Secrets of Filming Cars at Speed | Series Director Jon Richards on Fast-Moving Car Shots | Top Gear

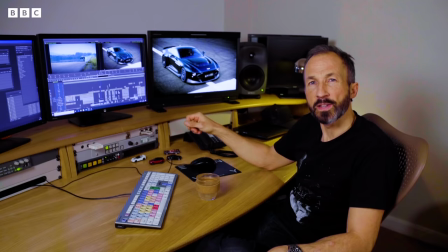7s
So here we are at one of the Top Gear edit suites and I've been asked to show you a couple of shots that for me capture the essence of speed.
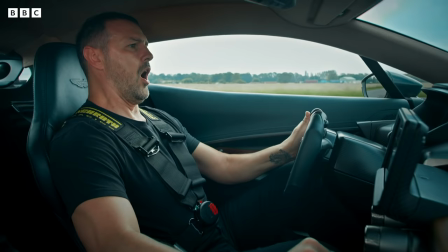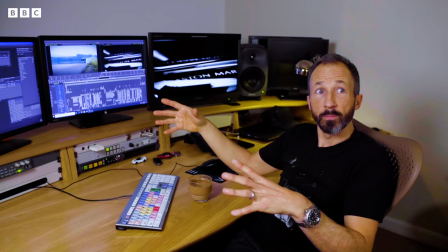23s
So the irony of filming cars is a car actually doesn't look that quick. It feels quick to be in it, but to film it looking quick is another thing entirely. One shot just doesn't do it justice, so it's kind of an amalgamation of loads of shots.
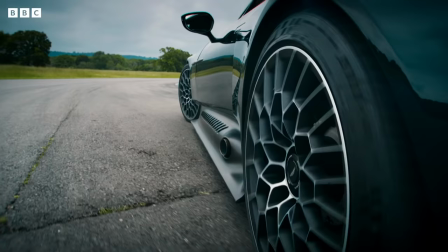36s
So here's a couple of selection shots we put together to kind of give us that impact of speed
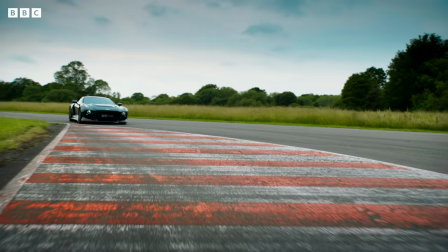41s
one of our tools
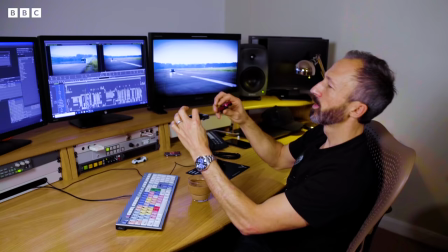48s
of trade is the classic joust it's basically a car-to-car head-on scenario it's basically like driving on a motorway without a barrier kind of driving towards each other it's
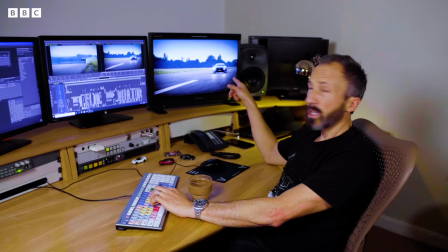60s
nice and safe and you get that amazing closing speeds here's Here's another little joust, so this one's pretty lively.
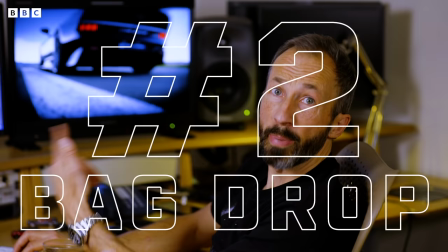69s
Bam, slams through, and then it hits what I call the bag drop.
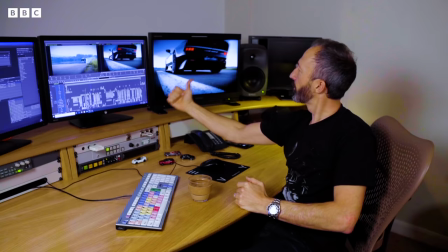74s
So the camera's literally sitting here on the deck. We've got another camera facing this way as well, so it's kind of a two-camera split.
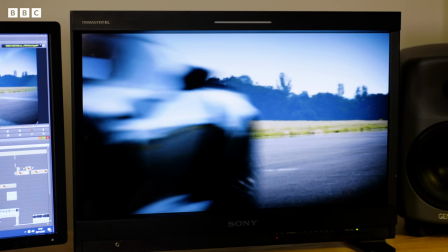82s
Camera guy's back away, they run a mile, because that car's probably 170 through at that point.
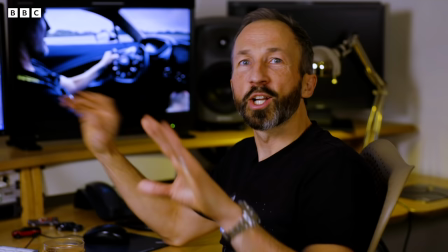89s
And then you get that insane, insane hit. A car going down the middle of the runway just doesn't look quick.
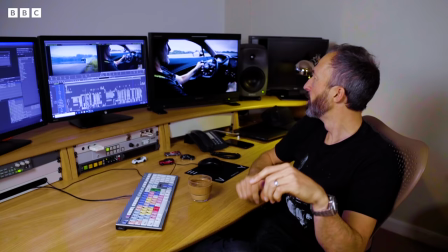97s
There's nothing to drive by, there's no texture. So what we do is we have to kind of exaggerate that.
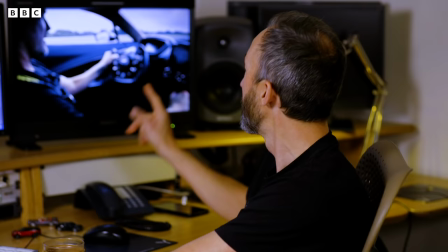101s
All sorts of ways we kind of shake the camera about. We film it on side profiles like this with all sorts of texture.
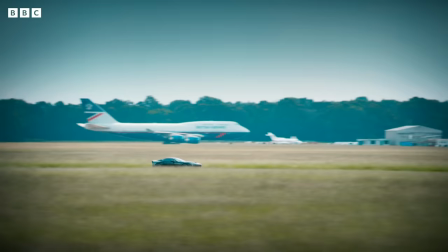108s
Here's another little one. Side profile tracking car. That's shaking.
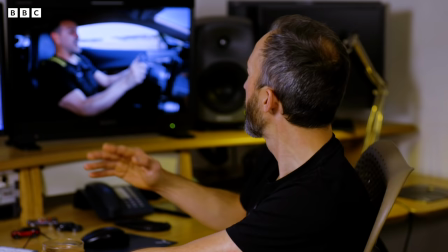113s
The intensity of it. Here's another one. Foreground texture flying past the camera.
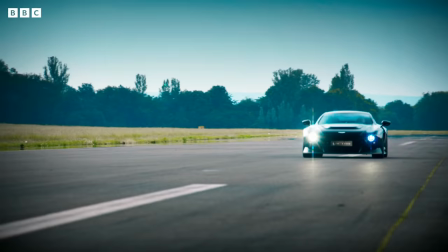119s Victor is an absolute, awful monster.
We're doing about 80 miles an hour in the tracking car.
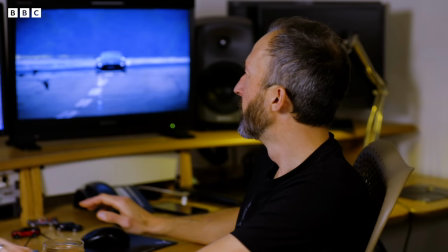127s
Side profile running down a perimeter road with a hero car on the main runway.
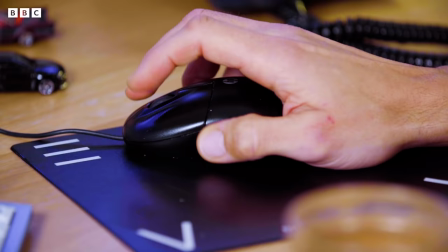132s
It's classy. Safety is a massive deal for us at Top Gear.
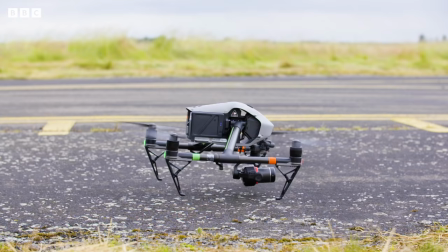137s
And looking after our crew, keeping our people safe is a big deal. One of the ways that we've been doing that is using drones, tracking cars, and actually,
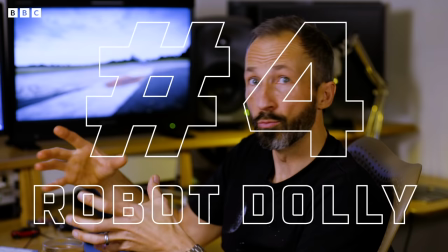145s
just recently, we've used this thing called an Ejito, which is like a kind of a robot dolly, it's like a remote control car,
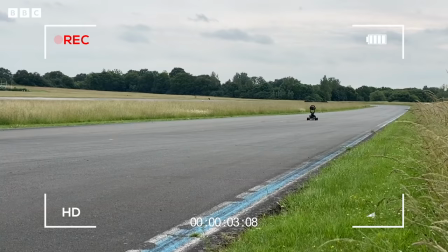152s
I think there's a couple of clips for it. Okay, this is the Ejito.
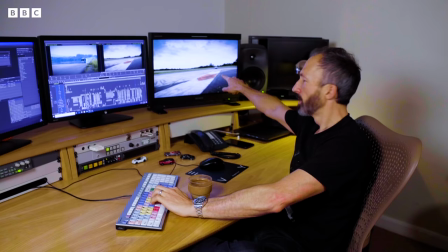160s
But what that means is we can put this little dolly on the outside of a bend right here, so this is the Ejito doing its magic now.
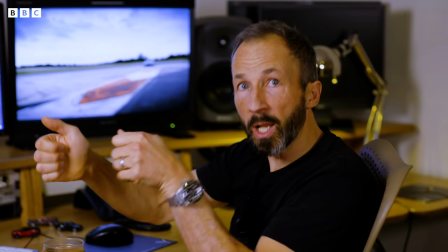169s
So we can be on the outside and not risk a tyre blowing out or something like that where the tire can spin off,
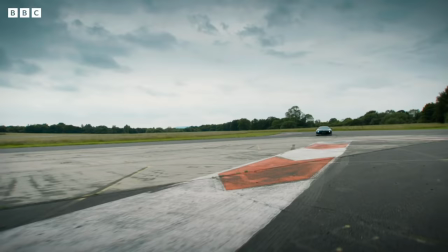177s
it's safe, but it's also dramatic.
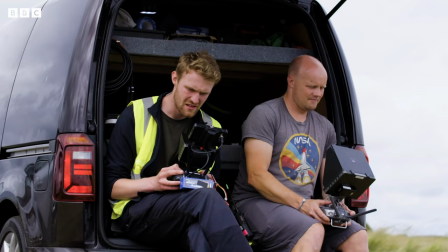181s
Using our drone is a massive deal for us, because it can get places that cameras can't, camera guys can't suspend themselves from a balloon,
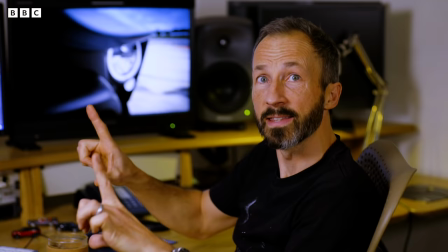188s
you know, and get these amazing angles, but these drones are so maneuverable, and so quick at repoing, they can just get into the action.
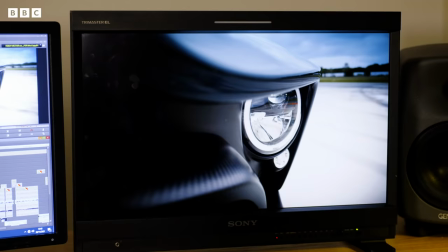197s
So it's simple, but it just shows the car powers into frame,
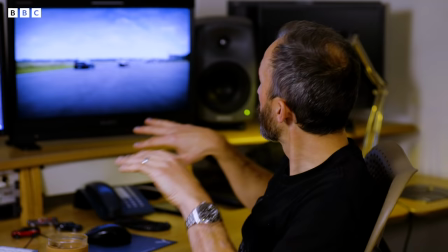204s
and it just gives us storytelling so it shows us geography it shows the car attack in the corner to quote
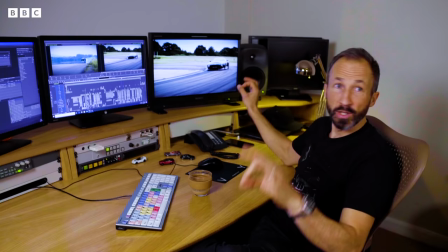211s
brad pitt in world war z movement is life and that is the truth it's all about movement for a power test
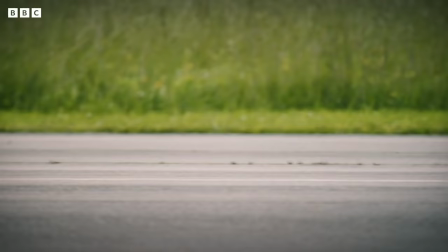218s
if the car's not moving if the shot's not moving or you know ideally we have the car moving and the shot moving and something else
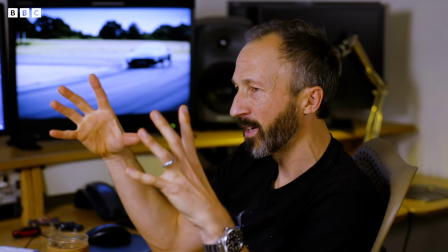226s
happening a zoom a rack focus it's all about capturing as much movement as possible into the frame and if we're not I think we're doing something wrong.
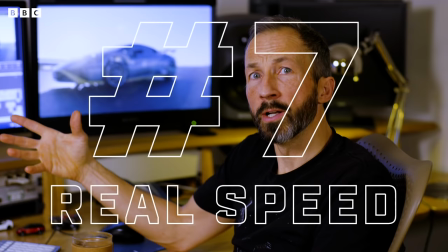237s
One of the things I'm immensely proud of at Top Gear is that we do things for real.
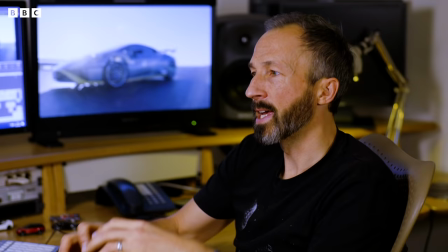241s
We capture speed for real and we get it in the bag as authentically as we can. This little scene with the Hurricane with Chris Harris is exactly one of those for me but it's here and it's like widescreen comes in.
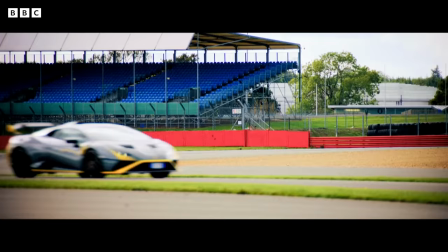256s
Oh my days, straight away you're grabbed.